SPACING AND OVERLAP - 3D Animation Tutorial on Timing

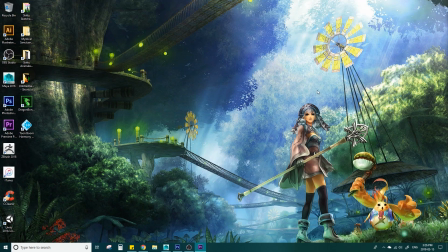Hello and welcome to Skitty Animates. I'm Skitty and today I'm going to talk about our first viewer requested topic.
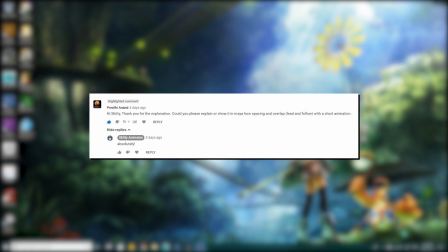Preeti Anand asks, could you please explain or show it in Maya how spacing and overlap lead and follow with a short animation?
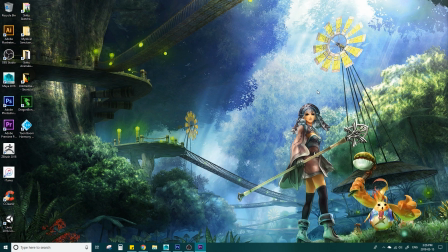I'm going to leave lead and follow for the next video since it's a slightly different topic, but let's jump into Maya and talk about spacing and overlap.
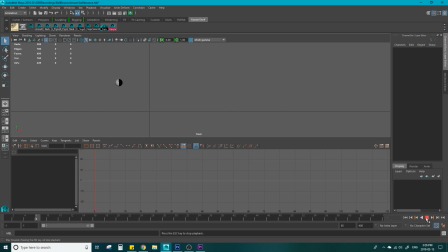First we will start with a simple ball bounce example and then once we have a basic understanding, we'll move on to a character pose shift. The short and sweet explanation of spacing and overlap is a visual representation of how fast or slow the object or character is moving.
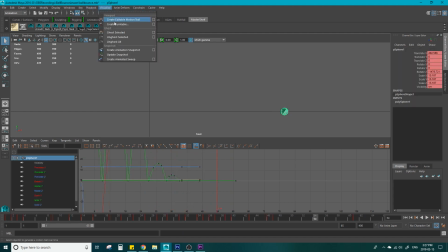There's a very useful tool in Maya called Ghost, which can be found under the Visualize tab on the animation shelf that will show us what I'm talking about. What we're looking at here is the ball's position on every one of the 65 frames making up this animation.
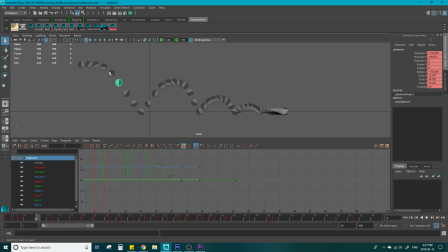Essentially, the ball overlaps itself during the slower parts of the arc, but when it loses momentum and drops faster, the ball is spaced further apart. The more frames you use, and the closer together the images in those frames are, the slower that action will be.
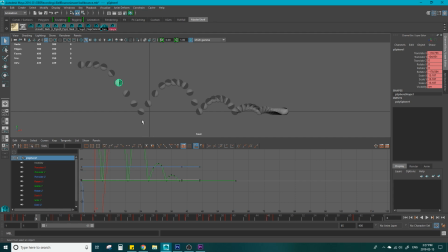Simple, right? Well, an explanation yes. In execution, that's another story. Part of it is understanding the basic physics of how things work with gravity. The other part is using your artistic sixth sense to feel for what's right.
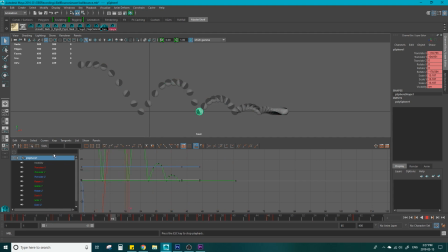To understand the physics involved in a standard ball bounce, let's analyze the translate y on the graph editor. Translate y represents the up and down of an action, so the graph for the translate y will show us the height of the ball over a period of time.
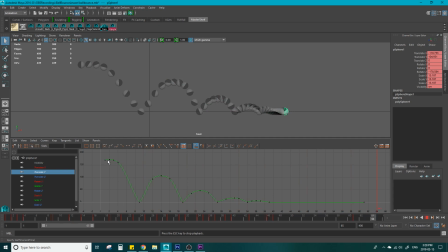So here, at the beginning of the ball bounce, the ball starts at its highest peak, but is in the process of losing all of its momentum. This is when there is a slow shift in control and gravity takes the reins, plummeting the ball to the surface. Immediately after hitting the surface, the ball has built up enough force to take control back with no transition period.
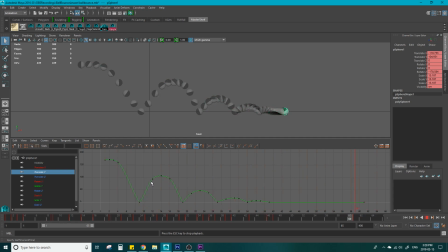The ball has full control as it shoots back up, not making it quite as far as it did before. Gravity kicks in again and we end up back at the slow transfer of control. This process repeats itself until there is no force left in the ball and gravity wins. How long mistakes will depend on the weight of the ball and where your artistic sense tells you.
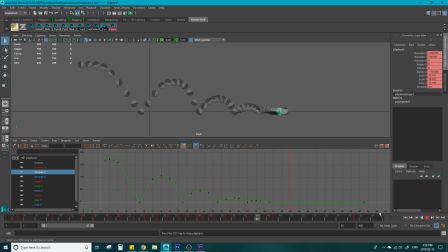The heavier the object, the faster gravity will win. The weight in my example is probably somewhere in the range of a tennis ball. Now that the painful part is out of the way, let's move on to the fun little pose shift I put together for this example.
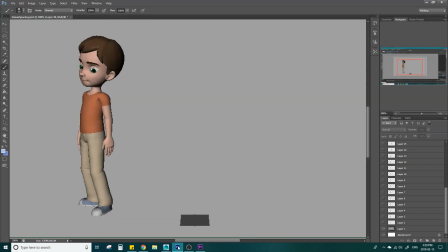Instead of turning on ghosting for this one, I'm going to pop over to Photoshop to not ruin the surprise because the animation is a little special. I've screenshotted every frame, so let's flip through them now and see how it overlaps.
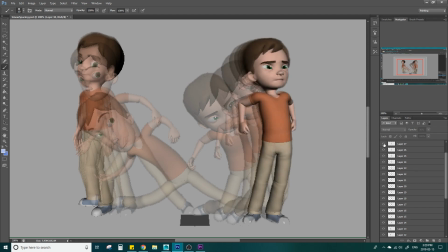As you can see, there's a bunch of overlap in the beginning, a large gap with a gross-looking stretched pose in the middle, followed by a whole bunch of overlap at the end.
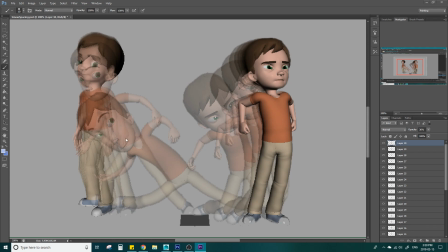This probably doesn't look like it would work because of how ugly this one pose in the middle is, but let's play it in Maya and see what happens.
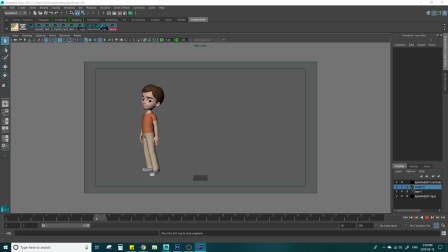This technique is called a smear. I'll make a video in the future on this topic, but for now, just notice how the pose shift itself is only 4 of the 30 frames.
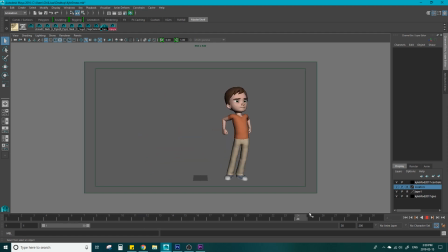The remaining 26 are all in the Antic and the Settle. These two points are the most important information that the audience needs, so it's where we need to put our emphasis. If we scrub this slowly, you'll see he first Antics away from where he's going, but he also Antics into his Antic.
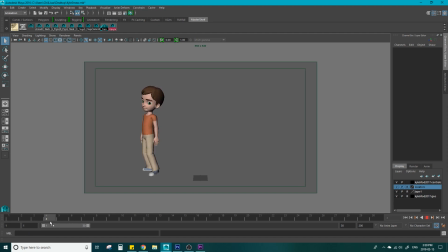He's using his force to pull into his winding up position, which means he dips down to push himself up. After spending our time here, we quickly snap him into his destination without worrying too much about his feet staying planted since it's so quick. He pushes himself up and then settles with the help of gravity.